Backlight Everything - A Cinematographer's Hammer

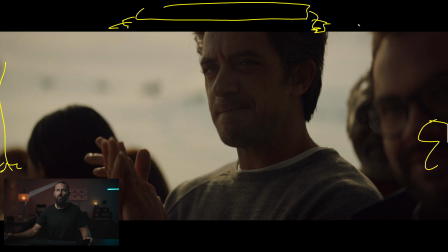You got your 12x12 of highlight or of half soft frost or quarter grid. Let's say this is quarter grid, even though that's pretty thick. Like the thicker, it's not that bad because you can't see the ground. so you have nothing to deal with except sky back there and here in this situation
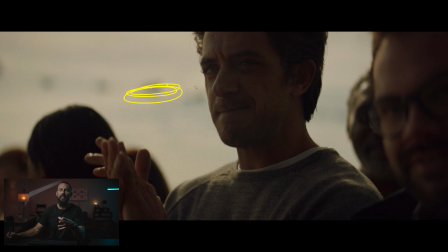identifying what we can't control we can't control the level of the sky so everything has to be balanced to the level of the sky if you want to create this mood you have to tame the levels of the sky so that means we need a lot of level in our area to get a
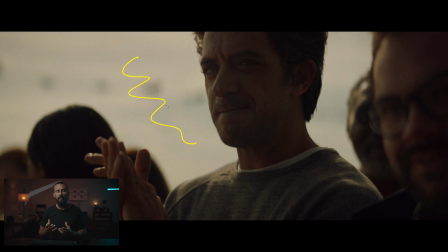dark image right that's the tricky part that it's hard for people to wrap their minds around that but sometimes you need lots and lots of level to be able to bring things way way down because you're balancing to what you can't control And here, because we can't control the sky, we need to... like, if you're just gonna set this shot up,
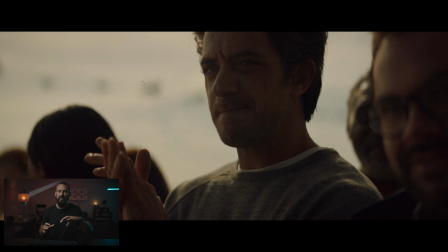you come here, you set the lens, you just quickly, without even any ND or anything like that, you can just roll back and forth on the iris on the lens, and you determine, okay, this is the aperture that we want, or this is the darkness that we want, and say that is T11.
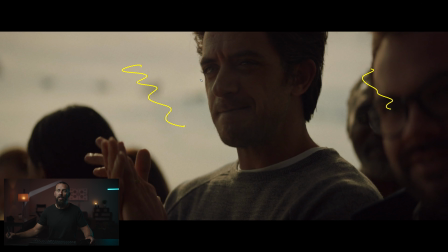Well, then you ND back to wide open so you can get this nice fall off, and you know exactly how many stops you have to make up for on his face, depending on where you want that, in the shadows. Okay, so identify what you can't control. It's the sky. Overhead, knock the harshness out of the sun.
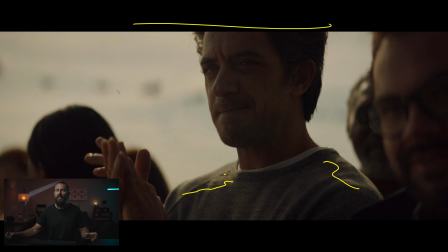That takes care of this. But then, how do we get level back onto his face? Well, because this is backlit and the sun is over here, it's going through the 12x12, right? And so it's knocking the level that's coming through the 12x onto his shoulders way down. But positioned outside of the 12x12 is a 12x12 of
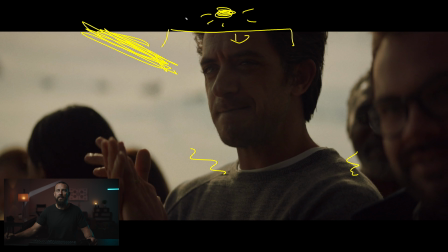ultra bounce or bleached muslin or something like that where the sun is not going through the 12 by 12 it's going just to the side bouncing in here and then bouncing back at his face and now this the bounce here becomes the key
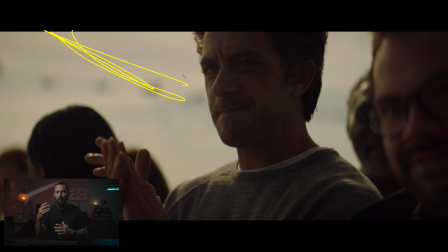light right even though the sun is the key light just to think about it the the bounce becomes the key light and that means we're going to want that key light upstage so that means you're going to want the bounce between the talent and the background so over here, right? Because that's how you get this little light look and then dark over here.
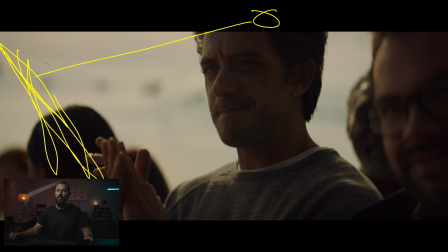We want sun going this way, bouncing off the 12x or the 8x or whatever, depends on the size of the shot, giving you this level. Then this level is determined by how much neg is over here. How dark and how big we go with a neg determines that look.
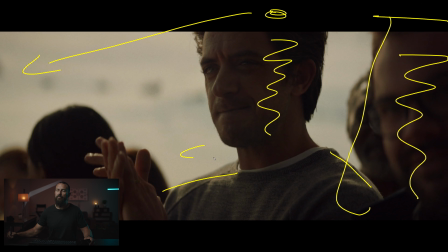So you're getting sun going into bounce, it's going through the 12x for our little edge it's coming back for our bounce now if you wanted to brighten this up a little bit if you wanted a different look than this whole commercial or if you know word comes back from the booth that uh
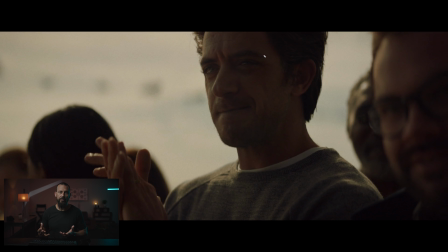sorry it's a little bit dark where the agency can't actually see the person and they want to because they're scared they're running scared from your artistic vision that you have then all you do is you get more out of the bounce you just bring it closer or here you go slightly less on
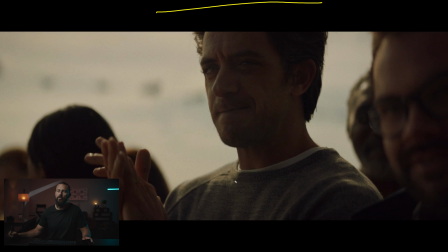less heavy on the diffusion so maybe you switch to a to a highlight right then this is going to be hotter you're going to be able to get more juice out of this because you can bring the bounce closer or less is coming through you can put the bounce closer and use the light that is coming through the half soft frost or the highlight to then really ping him and then here
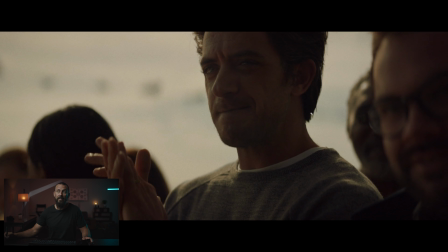you can open it up by moving the neg back or if you really want to go nightly news you know, you could put up another little bit of fill in here. Something white or something lighter than just a big giant neg. Okay? But now we talk about the composition. Again, facing that way to camera because the light is coming this way.
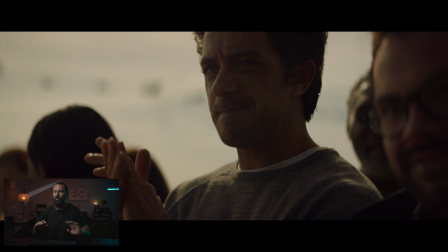So he's not looking this way to camera, looking into the darkness. You don't want that. You want this little tiny edge which separates him from the background. Then you've got layers, face, guy with glasses, old mate here, lady in the background. He's also the tallest thing in the frame, right? We don't want some ogre behind here, some Shrek-looking person.
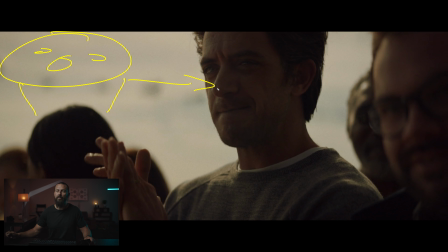You know, this is... We want all eyes on our man. So, everything pointing to him. Shallow depth of field, all of that stuff. Okay, from there, we're gonna do one more. I'll just pick one out. One of my favorites here. Let's see an idea.
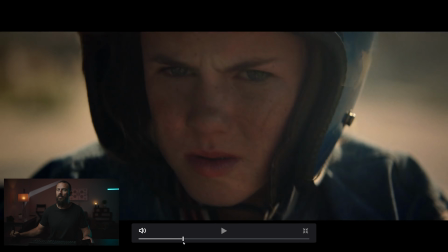We didn't even really look at the close-ups or anything like that.
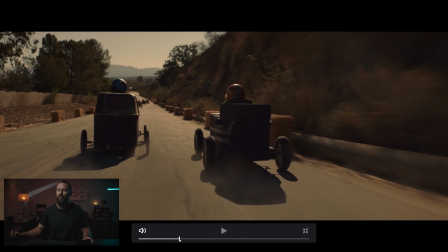I sort of got distracted. Might have to come back and do more on this one. I just don't want these videos to be 30 minutes long.
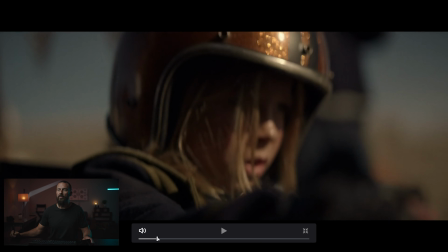It takes forever to watch. Okay, well, let's do this one. Okay, so this one, this is harsh.
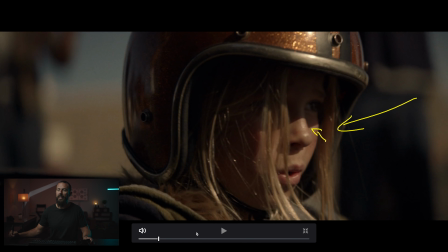This is direct sun, right? This is what direct sun looks like. Compare that to what we saw here, and you can immediately spot the difference, right?
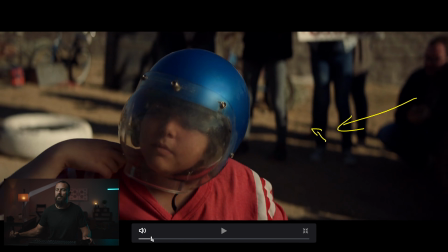Your eye gets really used to seeing soft light in daytime versus that's what hard light looks like.
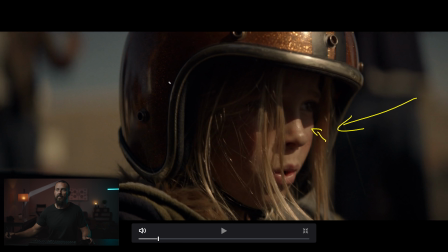And here, okay, for some reason, we've decided that this is going to be the look for this shot, right? We're not going to follow the others, even though we could have. We could have done the whole soften of the light, but for some reason, Patrick has decided not to do that this time. You can actually see the neg in the helmet there a little bit, which is adding all of this contrast. It's not going to look like this.
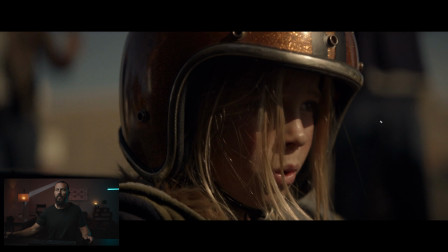If you just show up, you're not going to get that level of contrast on a day exterior. For lighting, again, it is a little bit, you know, it's front here, but it's front-y side. So, the same things are still happening. It's still looking this way. Key still over here. You're getting that.
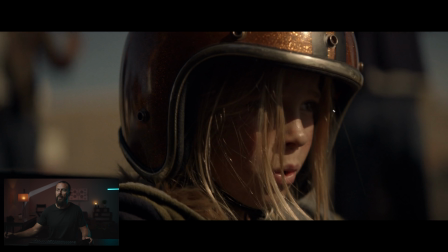This is like the Andre soft-hop method that we talk so much about. This is soft, well, not even soft, light up there,
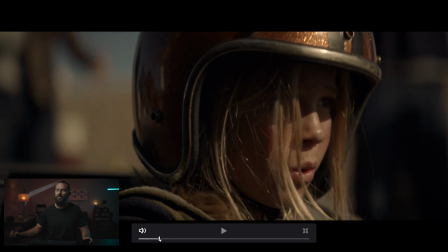dark with a little slash. uh let's keep going what else we got backlit kid now
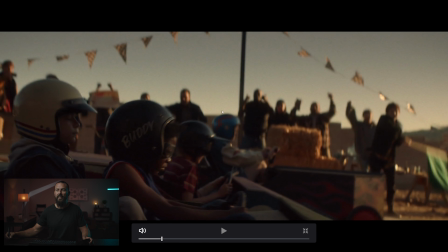all of a sudden now we're doing this shot second right second in the day after we've done the wide after we've done that wide show that we just looked at the lighting is not near as good that's a little bit shit even though these people are all edged out nicely what's happened is we are probably
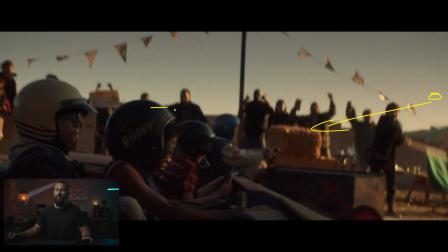the sun now is behind those trees that we were looking at before which means all of these people are down they have to either be fake lit which you can see there's like a little something coming onto them but it's just nowhere near
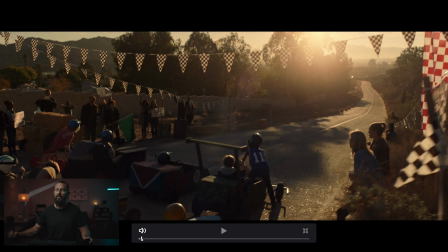the level that we got in this wide right feels a lot different
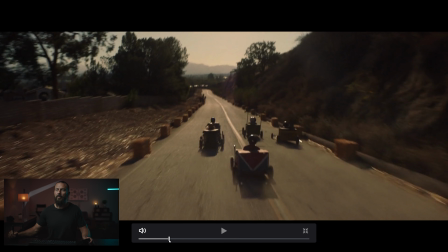okay we go from there where we go backlight nice little swoopy
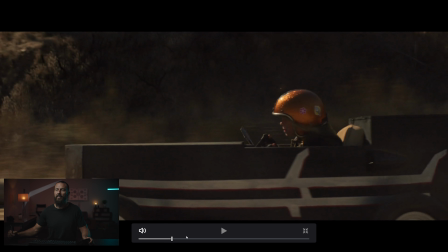move backlight backlight side light here right again we've planned the day around shooting into the shadow even when we're shooting into a moving car right this little transition from light to shadow in the background all this stuff in shadow means you immediately look at the big giant gold helmet Right?
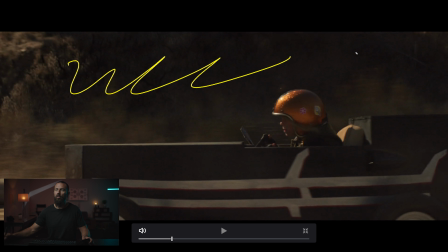Because it's lit up. If this whole thing was lit up like a Christmas tree, all back here, all this was lit up, there's no interest. It's really hard to pull things out from the background if everything is the same level. Let's see the scopes on this bad boy.
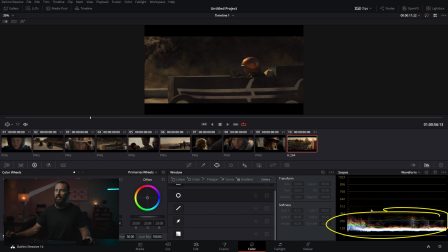Oh, Father Christmas, look at this. Nothing, nothing above, what is that, like 38? This is way printed, way, way, way down. Now, did they shoot it like this? Hard to say. Probably would have been something. Let's see. on the day.
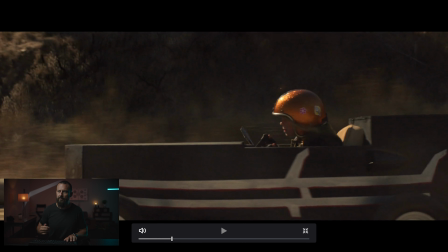See what that looks like. I mean, even that, it's really, really low.
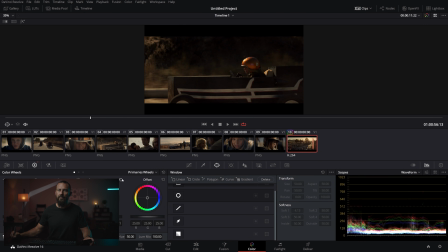Even cranking it up like that. Let's just sell this stuff back to where it was. We can have another look.
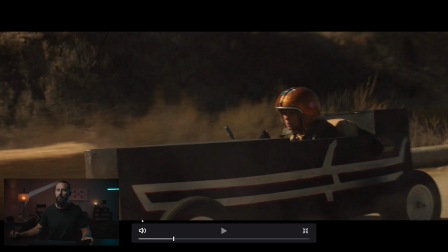Okay, we go to full screen one more time. Oh, bang, look at me.
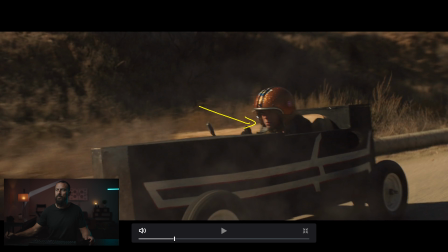Check me out. So we go from light over here, on this side of the face, no backlight or anything like that,
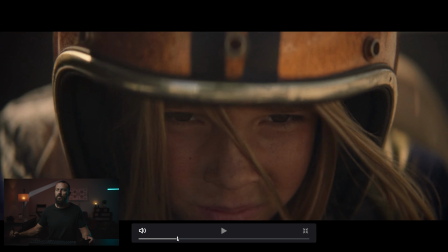to presto change-o, soft light, sun behind, sun back here.
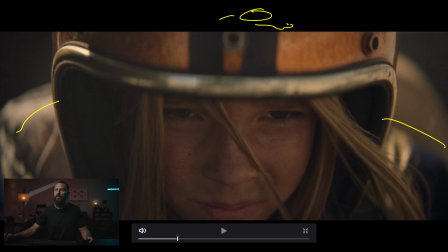And this is the same method that we just did on the dude, right? The sun is out of the shot. We can soften this if we want, much smaller now because we're much tighter. And then we take the sunlight back here that is doing this, and it's going to come away from the diffusion. It's going to hit some sort of bounce, and it's going to come this way, Adam. We're not going to, you know, put two on each side and just flatten this out.
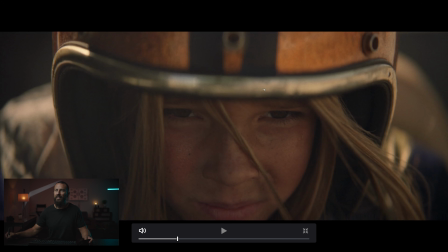There's still, you can feel the shadows going across it. And this is completely separate, completely different light, completely different angle from that shot.
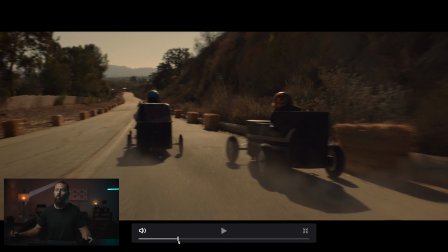But they go cut back and forth. You add a little bit of atmosphere in there, a little bit of wind, lady shaking her head, and then magically we go from backlight to backlight.
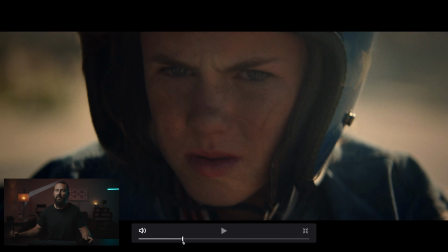Right? Nice and low to the ground. This kid, also backlight. Right?
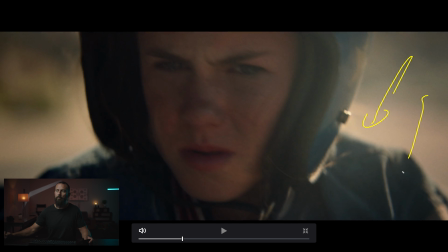Sun over here, bounce back at him. Neg over here, you can feel the shadow difference over here. and then we're looking into backlight again back there and using as much atmosphere as we possibly can.
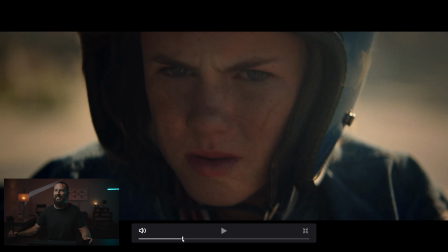Nice and tight. Nice and tight.